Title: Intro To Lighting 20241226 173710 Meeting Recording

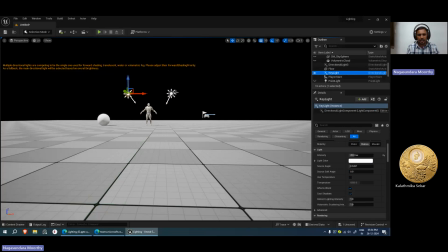(16:41)
The second light will be fill light. And make sure you turn off the shadow of this fill light.
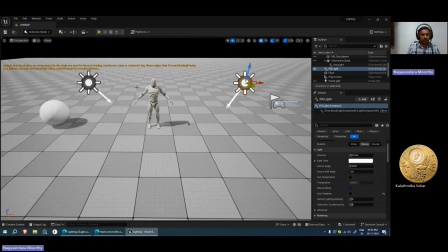(16:56)
And we need to add a 3-point light, right? So 1, 2 is the third light.
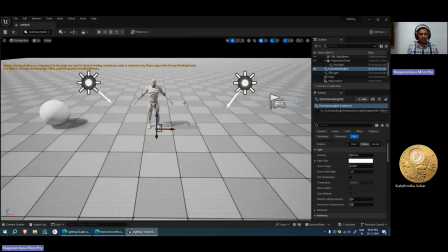(17:02)
I will be adding another direction light in straight back to the character.
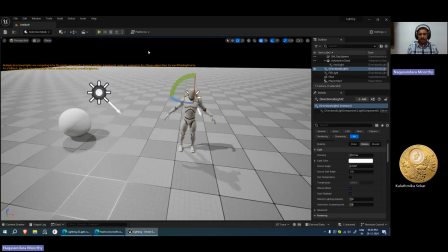(17:12)
It will be act as a rim light or backlight. Okay. So rim or backlight. So I can lift it up
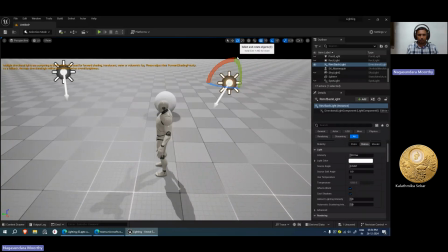(17:31)
and I can rotate.
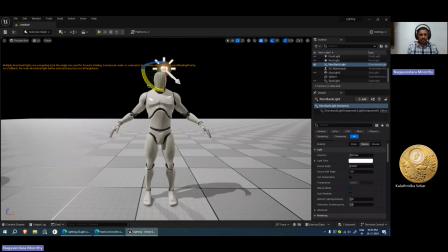(17:35)
This light will make your character separate from the background. Okay.
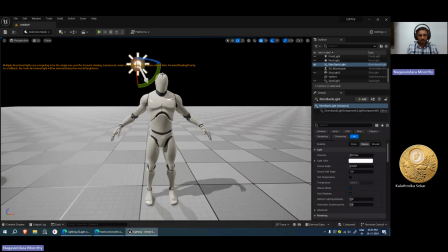(17:46)
This will make your character to,
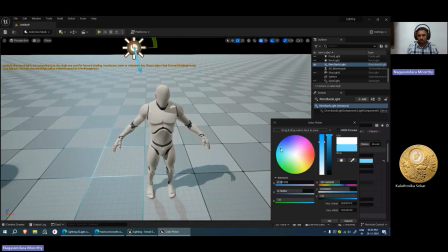(17:50)
I can change the color so that I can able to differentiate from the other lights.
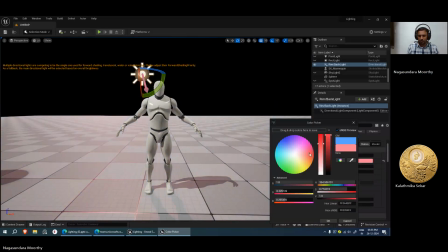I can even increase the intensity of the light.
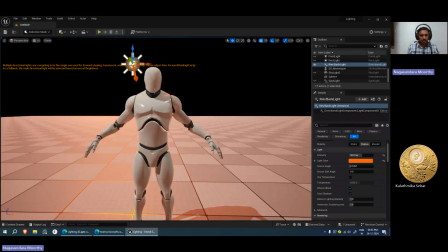(18:10)
So you can able to see a sharp rim on the shoulder.
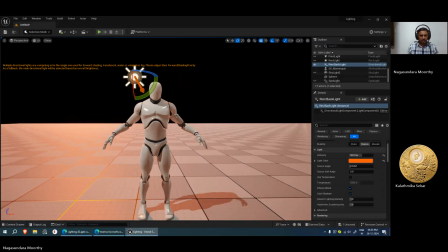(18:18)
Okay. So this will separate the character from the background.
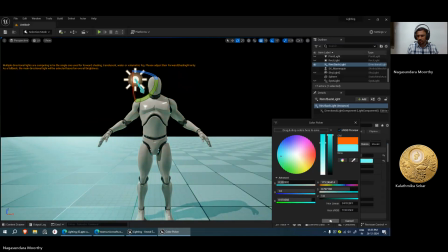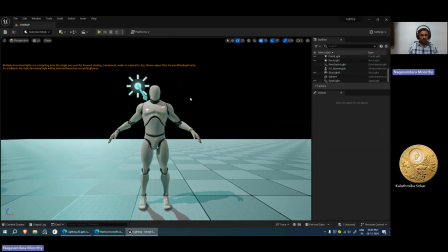(18:30)
So this is the concept of 3-point lighting. Okay. So the key light, which will be the main source of light, I am setting intensity to higher value so that you can able to see that changes.
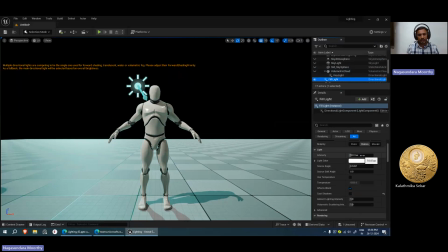(18:47)
And fill light, which is a bounce light to reduce the shadows. So it will be from your right side. And the last light, third light is rim light or backlight,
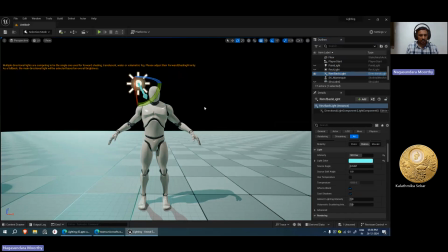(19:07)
which will separate the character from the background. Okay. So this is the first type technique you have to practice. Okay. So 3-point light is majorly used in introducing a hero character
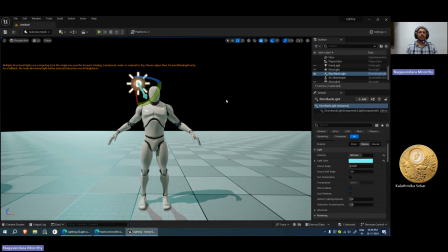(19:21)
or introducing a villain or to have a proper character reveal. You can use the 3-point light. Okay. So in photography, they are using this 3-point light also in various cases.
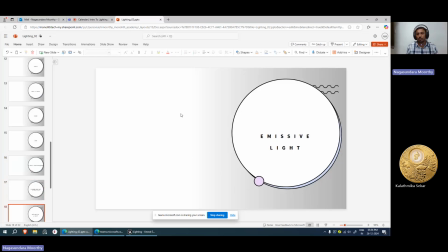(19:36)
So this is what 3-point light, and one more light concept is emissive light.
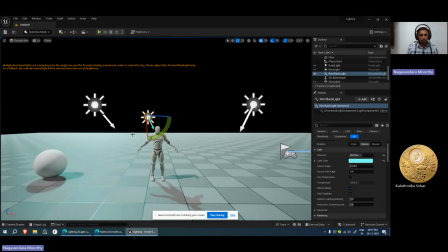(19:42)
So we have to use that also in our screen.
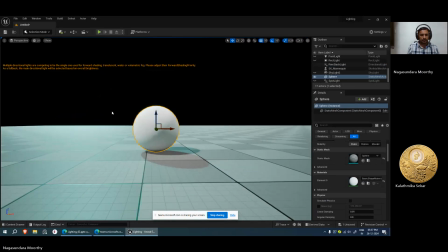(19:47)
When we are creating an environment, we can use that emissive light concept.
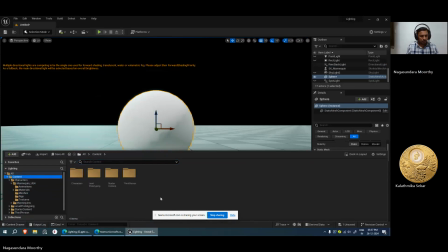(19:53)
For that, we have to create a material. So I will go create my material. Sorry, emissive.
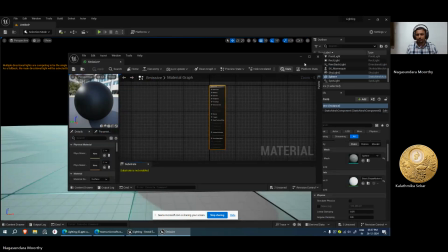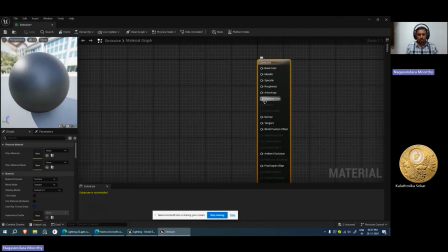(20:06)
So this node I'm going to use for the emissive color. Okay. So I will use a 3 constant vector, which allows me to have a color, convert to parameter color.
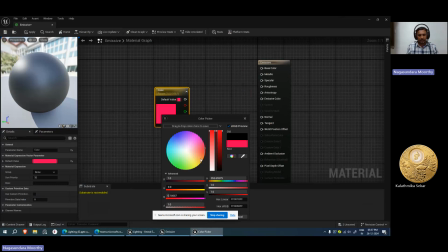(20:23)
So I want something in a red color emission,
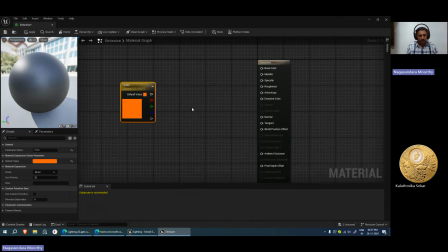(20:28)
and I will add multiply node, and I can have a scalar parameter for brightness.